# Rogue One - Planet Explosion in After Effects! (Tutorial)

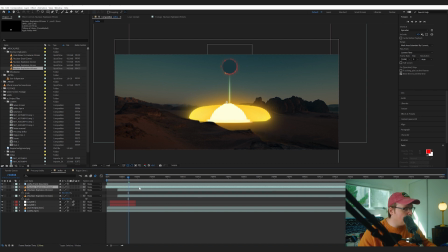261s
That's the fun part. It's like Legos of the explosion world. Because in the original, it's just a big explosion. So it doesn't matter if it looks super accurate because nobody really knows how a big planet explodes. And if you do know, I'm sorry that your planet exploded. So let's add nuclear dust 3 to this.
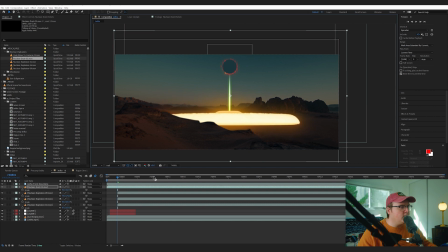281s
And let's make it fairly big. So it's just like really encompassing this whole situation here.
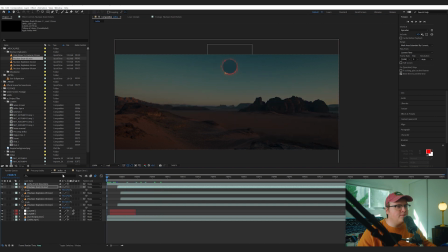286s
Just make it like a big explosion. Boom. Oh my goodness.
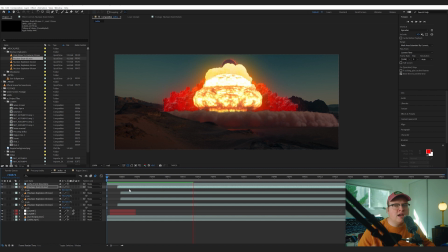291s
Okay, now once you got all your elements in generally the right placement that you want it,
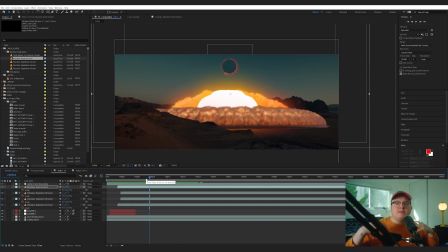296s
the key to this is adding your flares and your glows and everything to tie it all together.
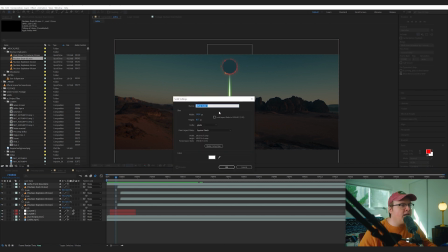302s
So let's start doing that. So first thing I'm gonna do, I'm just gonna add a white solid, or sorry, I'm going to add a solid that's orange. And we're just gonna call it orange solid.
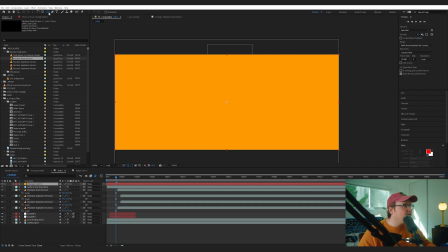313s
We're going to set a mask, a circular mask, around the area of the explosion.
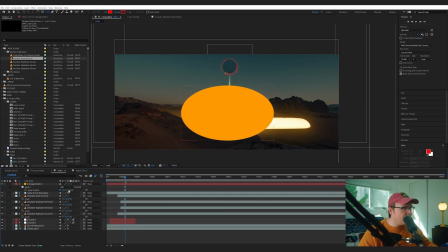320s
So just around here. We're going to feather the crap out of this. And we're going to set this to add.
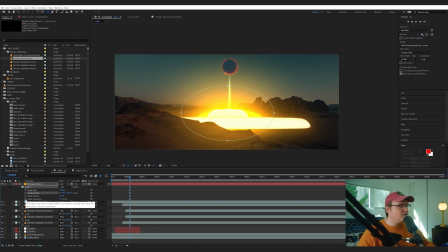327s
And we're going to animate its expansion. So if you hit double M, you can go to your mask expansion.
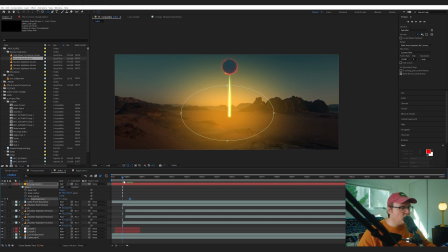336s
So what we're gonna do is gonna have this turn on right when that explosion happens, and we're gonna have it expanded out pretty big. So right when this explosion happens, we're gonna turn this on and we're going to animate its expansion to be a lot bigger.
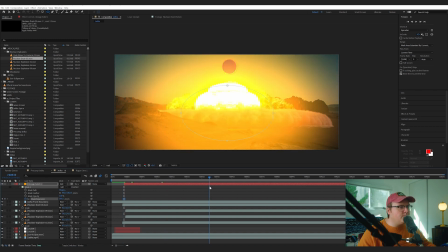353s
And then as it goes down, we'll bring that expansion down.
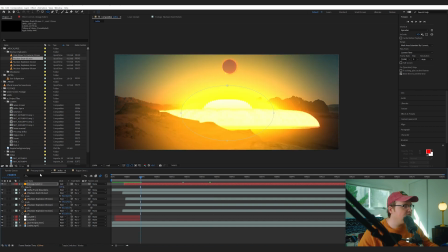357s
Now, it might be a little bit too intense, so we're gonna bring that opacity down.
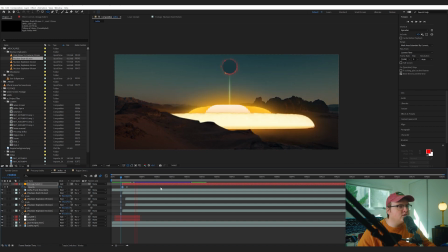362s
And already, just with the added that, it looks much better from that to that.
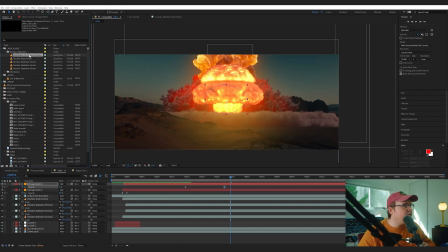369s
That looks much better. One other element that I did add was a dust wave to camera, which was this big dust wave here.
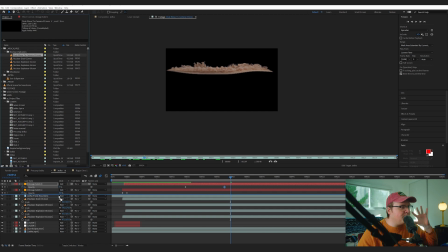376s
So I'm gonna add that to make it seem like it's a bigger explosion. So we're gonna put that here.
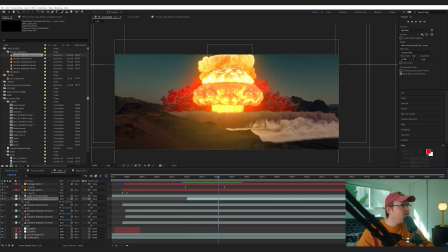382s
We're gonna scale it down. For this particular one, we're going to make sure that the dust is colored correctly. So we're gonna add another lumetri color effect. And then we're just going to lower the exposure and just sort of, as best as we can, match it to the scene.
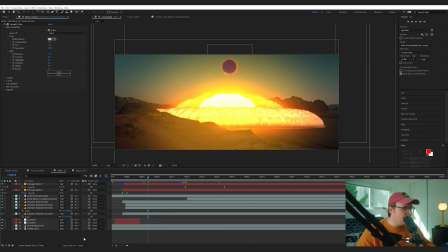397s
Now, to make this look even better, let's add a adjustment layer over top of everything, and let's add a glow effect,
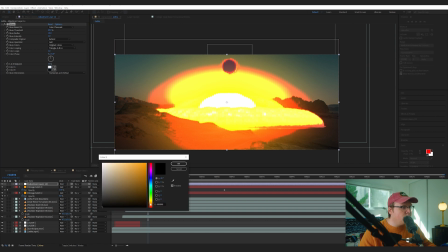405s
and let's set the color B to orange, and make sure you are changing this to A and B colors,
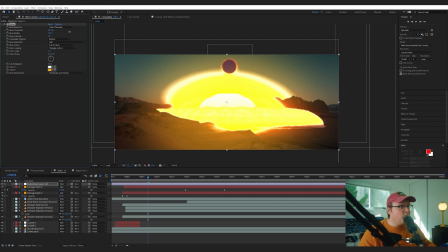411s
the glow colors, and then we're going to up the radius to about 800,
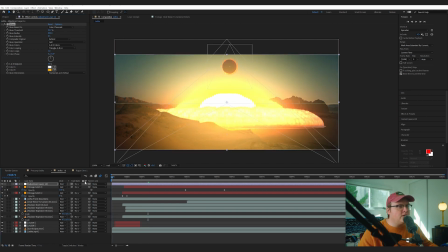416s
and we're going to bring down the intensity just a bit, and that's just going to add this nice glow effect over everything, and it's going to look pretty nice. Now, a little touch is if you add the effect noise, HLS auto,
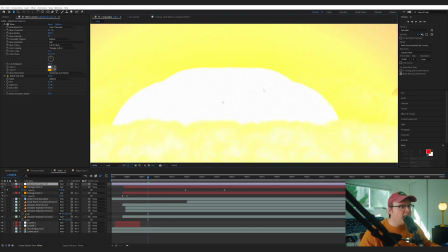431s
and set the lightness to something like 2, if we go in, it actually adds film grain over everything.
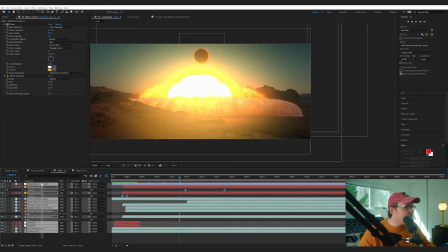439s
All right, now the last thing, I'm gonna pre-compose everything.
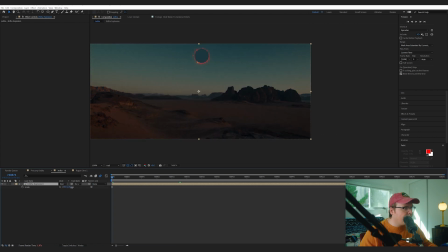442s
I'm going to scale this up slightly, and I'm gonna do a trick when the hit happens.
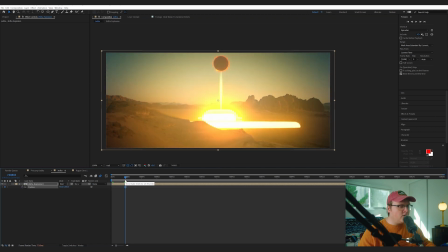449s
I'm going to animate the position, and I'm gonna go a few frames down, move it a little bit weird.
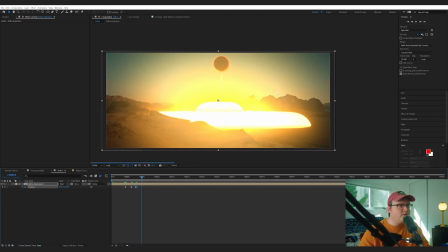455s
So I'm just using my little arrow keys on my computer keyboard.
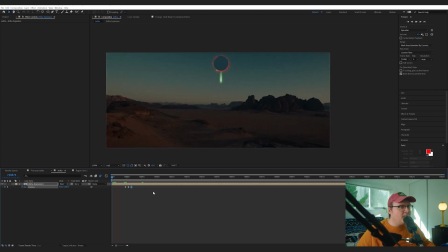463s
And I'm just moving it around in random ways. Like the camera is shaking because this is a big explosion.
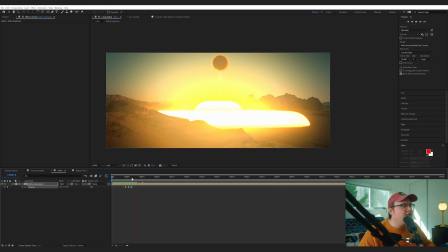469s
It would shake the camera around. So add some motion blur and you got yourself a Jedha explosion really fast and quick.
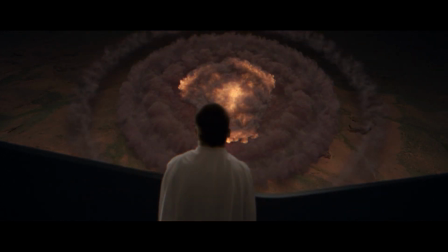479s
For the second shot, we actually filmed some plates with our best Krennic costume,
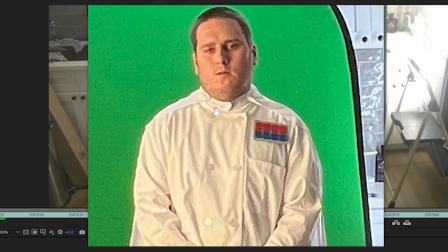484s
which is just shorts, a chef's outfit, and a very cheap cape.
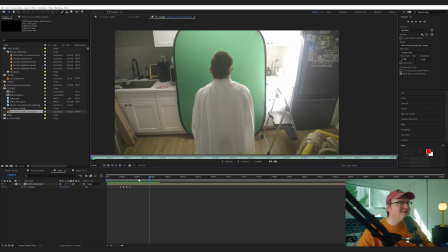490s
But it looks fine on camera. So let's grab this footage and throw it into a new comp.
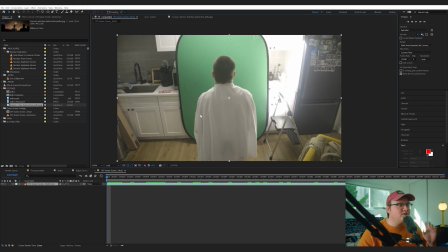498s
Now we're gonna try to be recreating this frame here, but the first thing we're gonna do is key out our person using key light.
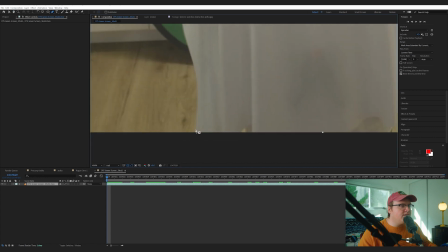505s
So I'm first going to mask around everything, and I'm gonna add key light.
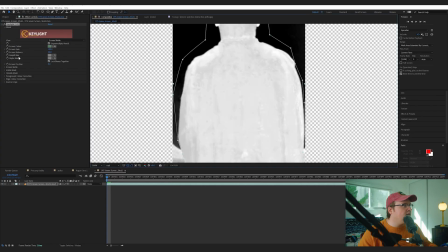512s
I'm gonna switch over to screen mat and just check the key. I'm going to mess with the clip white and clip black.
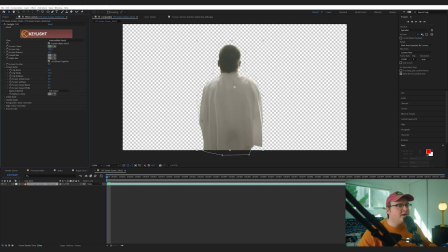519s
Then I'm gonna switch to intermediate result because that is better than final result. And I'm gonna add key cleaner, and that just softens up the edges just a hair.
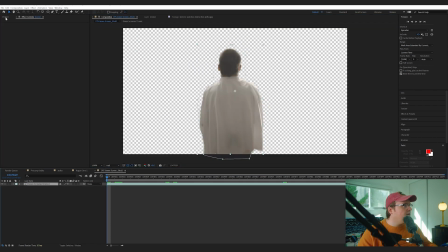529s
And let's add advanced spill suppressor as well. So in the footage, there's like this little border thing.
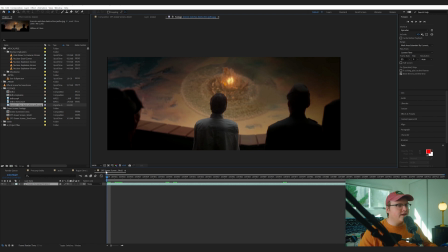537s
So we're just gonna use some solids and recreate that. So I just went in and I just made a
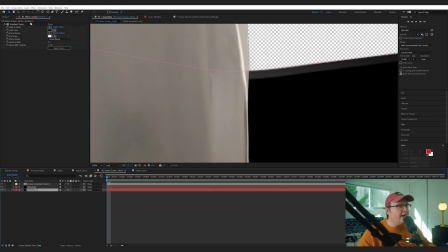543s
basic solid that has a little border with a gradient ramp to this one to add like a little bit of an edge here.
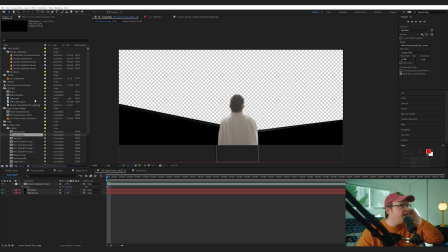551s
Let's place our guy in the general position. Let's add in our stock footage of an aerial plate.
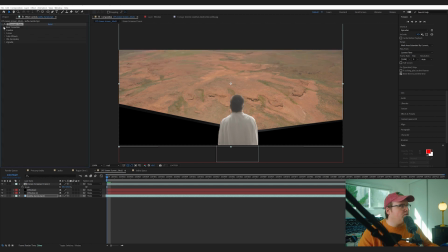559s
Let's use lumetri color again to bring that exposure down.
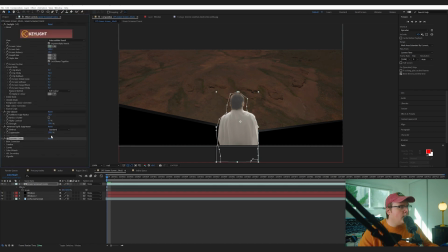566s
And let's add a lumetri color effect to our Krennic and just sort of drop the curves, make them darker. I'm going to add a camera lens blur to our windows,
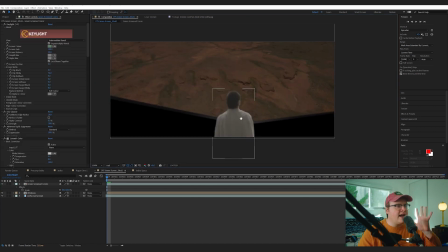581s
and I'm going to copy that lens blur to this guy just to add some separation between the foreground and the background.
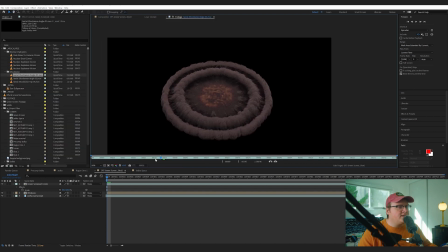588s
So we have a bunch of aerial shockwave effects that are really, really nice. So we're gonna bring in aerial shockwave angle 1, put that above our layer here.
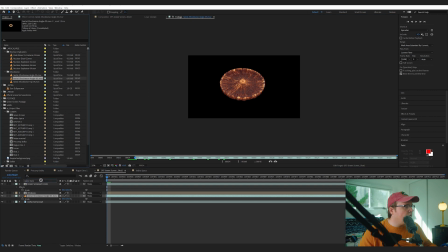600s
Then we have this one here. We're gonna throw that over top of that one, scale it down, place it.
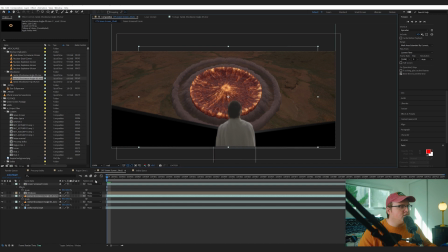606s
Again, it's like Legos. Just place it the way you think it should look.
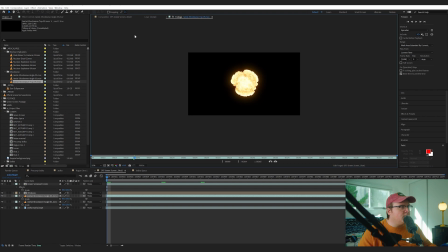612s
And let's add ourselves another aerial shockwave.
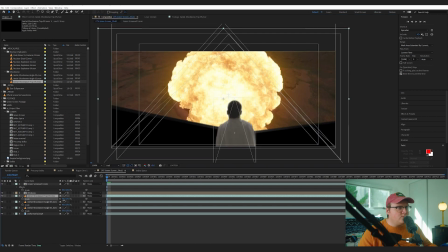617s
I like this one because it has a really good orange explosion. For this one, the angle isn't entirely right, but we can cheat it slightly.
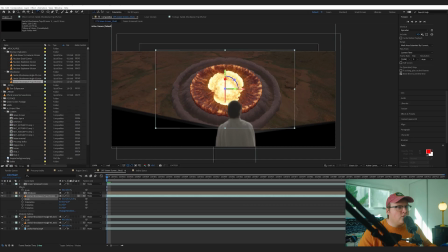625s
If we make this a 3D layer by hitting that little cube there, we'll rotate it on the X axis just to fit a little bit better.
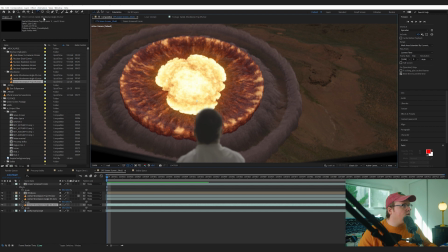633s
For this bottom one, I think I want to add a drop shadow effect.
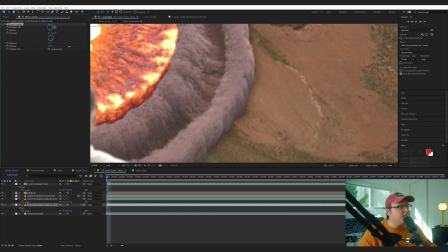637s
Now, if we add a little bit more distance and a little bit more softness, it will just add a subtle little shadow here.
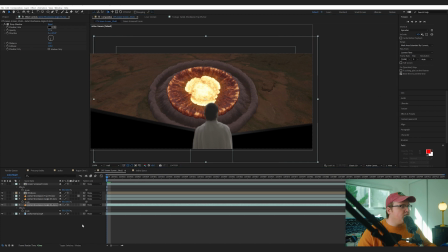645s
So it's just another case of adding glows.
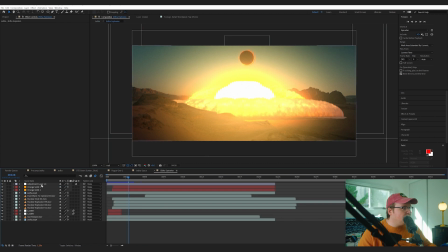647s
Honestly, let's just go to our previous comp and just duplicate that glow effect and place it over top of this one.
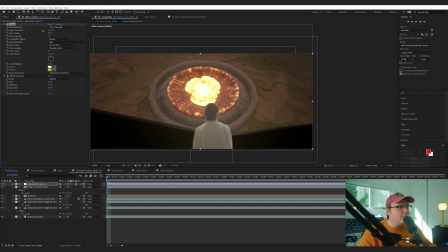656s
Maybe mess with it to fit a little bit better. Now let's add over everything.
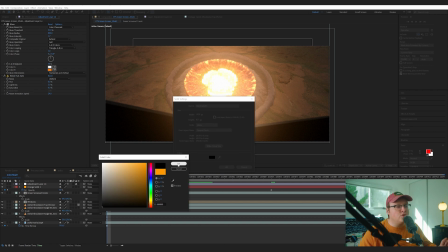661s
Let's add a black solid. If you hit Control Y or Command Y, you can add a solid.
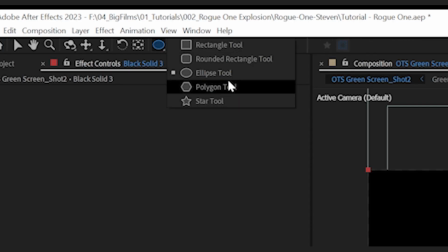666s
So let's just add a black solid over top of everything. Go to your circular ellipse tool and double click on it to make a circle.
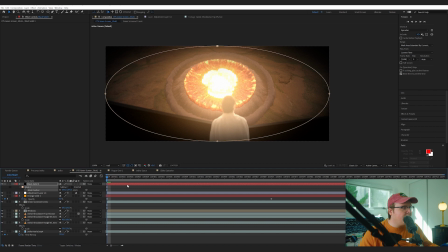673s
Hit subtract and then hit F for feather and feather that out to about 500% and lower its opacity,
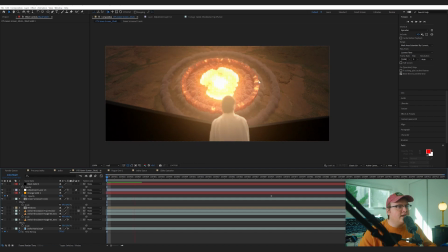682s
just to add a nice vignetting so everyone's looking at the right thing. Then you have a pretty nice explosion effect pretty quickly. The key to this is just trying to add glows and stuff like that to mix all of them together to make it feel nice and real.
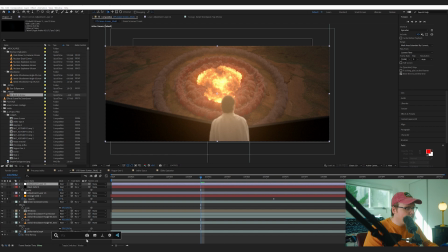696s
Then you can add some color grading, using Lumetri over top of everything.
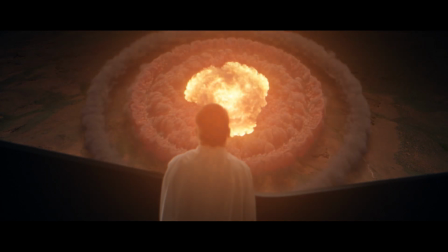702s
Make it all feel tied together. Let us know down below if you enjoyed this video. Please subscribe, like, and comment. Do all those things that you want to do. Thank you for watching and have a good day, everyone.